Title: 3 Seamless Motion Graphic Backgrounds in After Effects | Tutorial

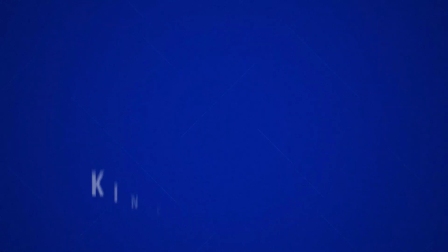(0:00)
You know, as a good rule of thumb, anytime you see me post an animated background tutorial, that probably means I'm on vacation and needed to put something together really quick.
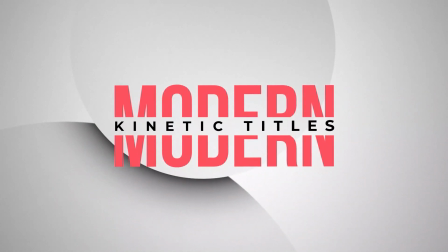(0:08)
But that doesn't mean this tutorial isn't gonna be good.
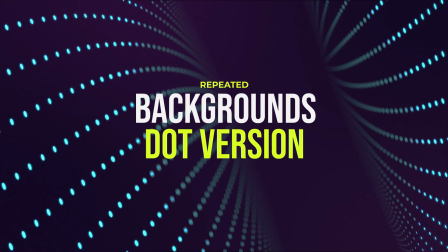(0:11)
It's gonna be awesome because animated backgrounds really polish off your motion graphics and make them look well-rounded and professionals, because most people will just do their motion graphics and not do anything for the background. They'll add a solid background and that's that. That's not good enough. If you really want to stand out, you're gonna have to put something together for your background.
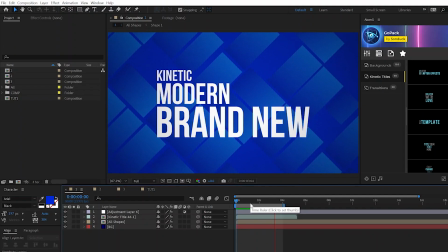(0:29)
So we're gonna talk about several different animated background ideas right here. All right, so for this one, we're gonna create a repeated animated background that can go on forever.
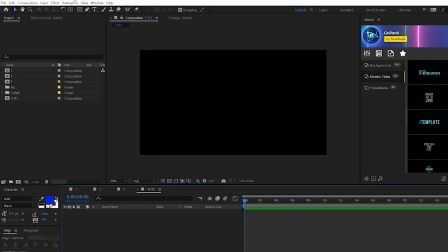(0:36)
You can use any shape that you want, and it looks really awesome. So what first thing we're gonna do is go to layer, new solid, any color will do, click okay.
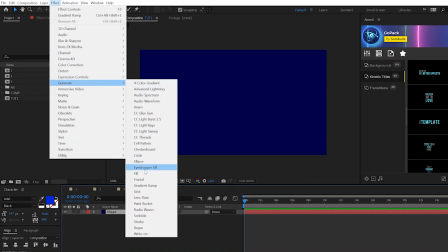(0:44)
Then you're gonna do yourself a favor, go to effect, generate gradient ramp, because we wanna create a very smooth gradient.
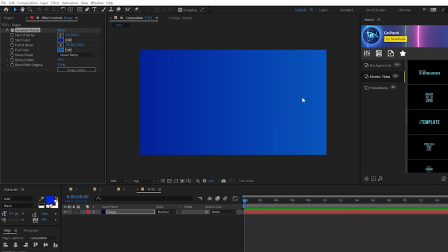(0:50)
So go ahead and select two variations of the same color. And when you have your smooth gradient here, what you're gonna do is take your layer, go to layer pre-compose. And now when you have your smooth color gradient here, you're gonna hit SR on keyboard for scale, add a keyframe for that, break the chain, move that keyframe forward by a second, and set the X scale to 0%.
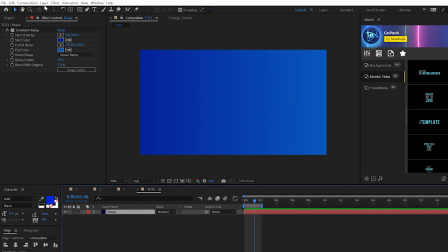(1:10)
Now with your scale animation ready to go, you're gonna take your layer, go to layer pre-compose and call it shape one. Move all attributes, click okay. Now what we're gonna do is hit S on keyboard again for scale and scale this layer down.
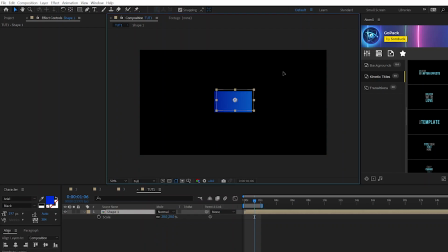(1:23)
I'm gonna bring this down to 20% and I'm going to just move this randomly around my composition.
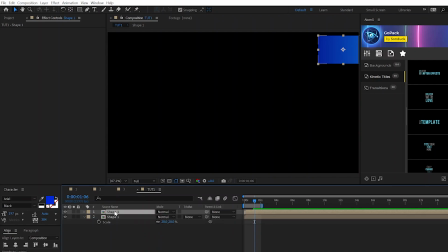(1:28)
It could be out of bounds. What I'm gonna do here is take my shape, duplicate it. You can go to edit, duplicate for that shortcut. And then we're just gonna offset this randomly in our comp, but I'm gonna create somewhat of a nice line gap between each variation that we create. So here we just want to create several different variations, probably up to 15 to 20 different layers.
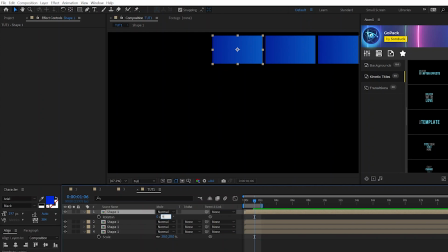(1:47)
We can also duplicate and rotate this by 90 degrees by hitting R on keyboard. And we can start kind of creating a design in this composition.
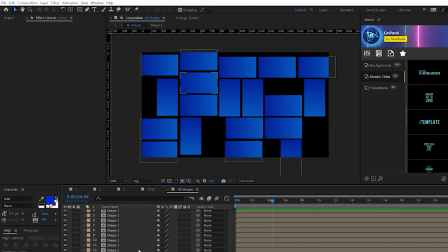(1:56)
But the goal is to design something random enough to have this many variations in a random order like this. Go ahead and create any random design that you want.
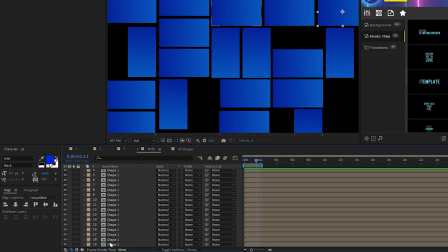(2:03)
So now that you have all your shapes ready to go, what you're going to do is you're going to select them, pre-compose them, call it all shapes.
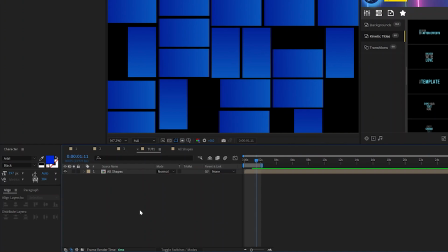(2:09)
And quickly, we'll go ahead and create a new background design.
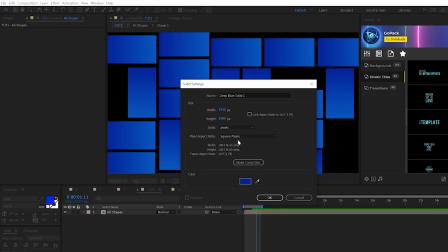(2:12)
And what we'll do is kind of select that darker color of the background right there and click OK and bring it underneath, and that'll be our background.
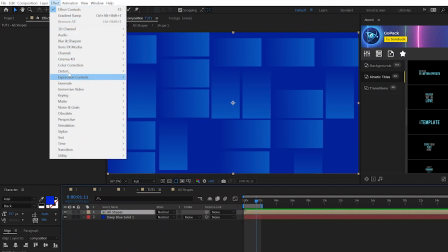(2:18)
So even though this looks pretty bad, we're almost done with this. So let's go to Effect, Perspective, and we're gonna grab a quick drop shadow.
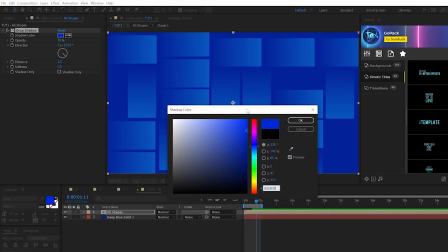(2:24)
We'll select our shadow color and set it to a blue color, kind of like so, kind of a darker blue here.
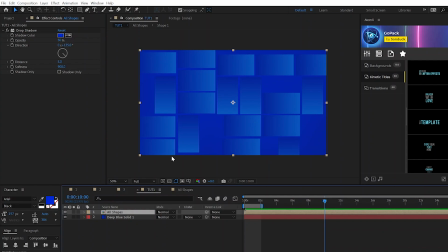(2:31)
And we'll come here to Softness and set this up to 900. So now what we want to do is take our all shapes, hit R on keyboard for rotation, and we'll set this to 45 degrees.
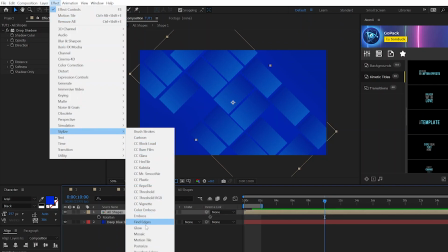(2:39)
Now we'll come here to Effect, Stylize, and we'll grab Motion Tile, bring this effect above the drop shadow.
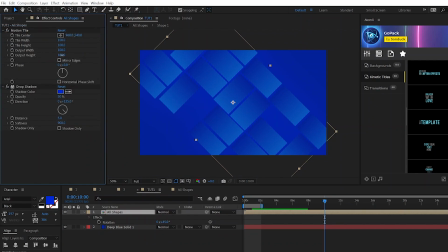(2:45)
Come here and increase the output height by a little bit and also the width. What we're gonna do is come here to Begin of our Timeline, add a keyframe for Tile Center, move forward to maybe 10 seconds or however long you want this to be. And we'll come here and increase the X or Y value of the Motion Tile effect.
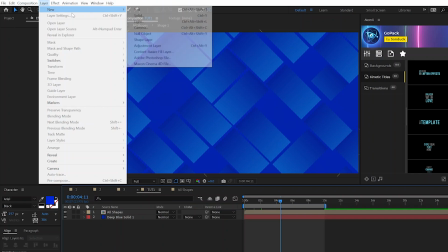(3:00)
And quickly, just to make this stand out a little bit more, we'll go to Layer, New Adjustment Layer, and go to Effect, Stylize, and add a quick CC vignette to this.
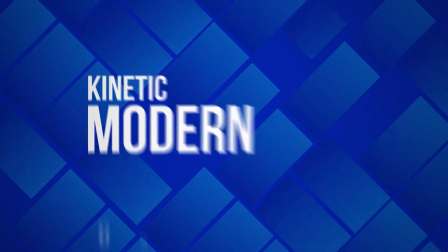(3:09)
And once all said and done, you can have a background animation like this for whatever title or graphic that you need it for.
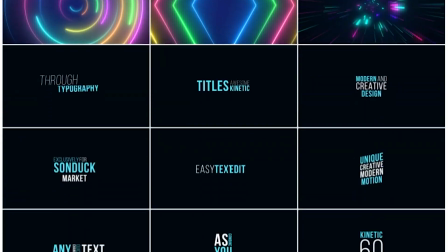(3:14)
Before we move on, if you're looking to create awesome motion graphics that stand out within a click of a button, check out our 200 plus GoPack for After Effects and Premiere Pro.
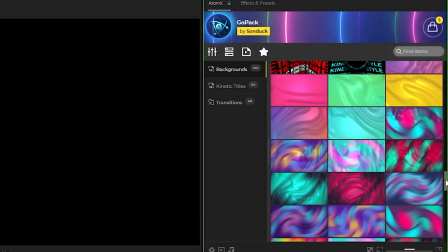(3:23)
With our easy to use Atom X extension, all you have to do is find a graphic that you like and hit apply.
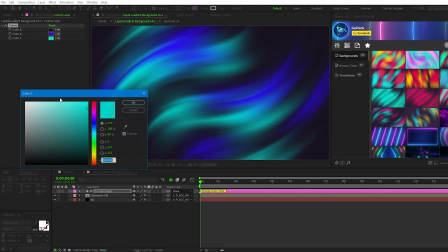(3:29)
Once it's on the timeline, you can easily customize colors, update text if you're using a title template, and other parameters specific to that template.
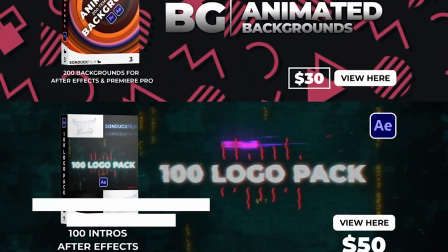(3:36)
You can check out the GoPack and all of our other packs off our website, sunduckfilm.com. The link will be in the description below.
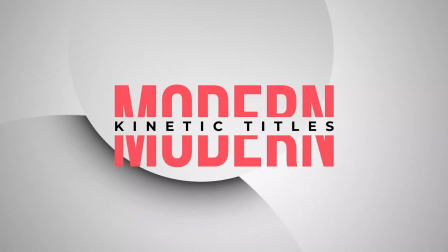(3:42)
All right, this background animation is all about simplicity. We're using a very light color palette, but everything here blends together.
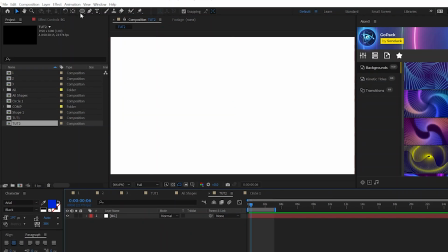(3:49)
We're gonna use some shapes here, of course, just to add a little pop to a title. All right, the first thing we want to do is come here to the top, grab the ellipse tool, and just draw out a perfect circle.
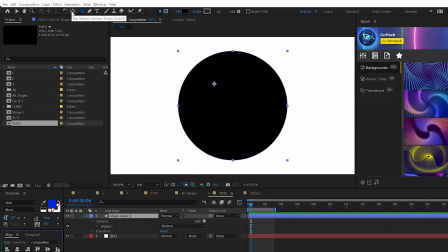(3:58)
Hold down shift on your keyboard. All right, and you control double click that pan behind tool so that anchor point is in the center.
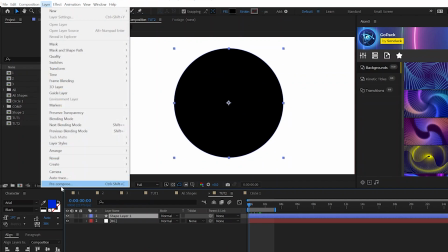(4:03)
When you have your circle in here, pre-compose it. You can just call it circle if you like and click OK.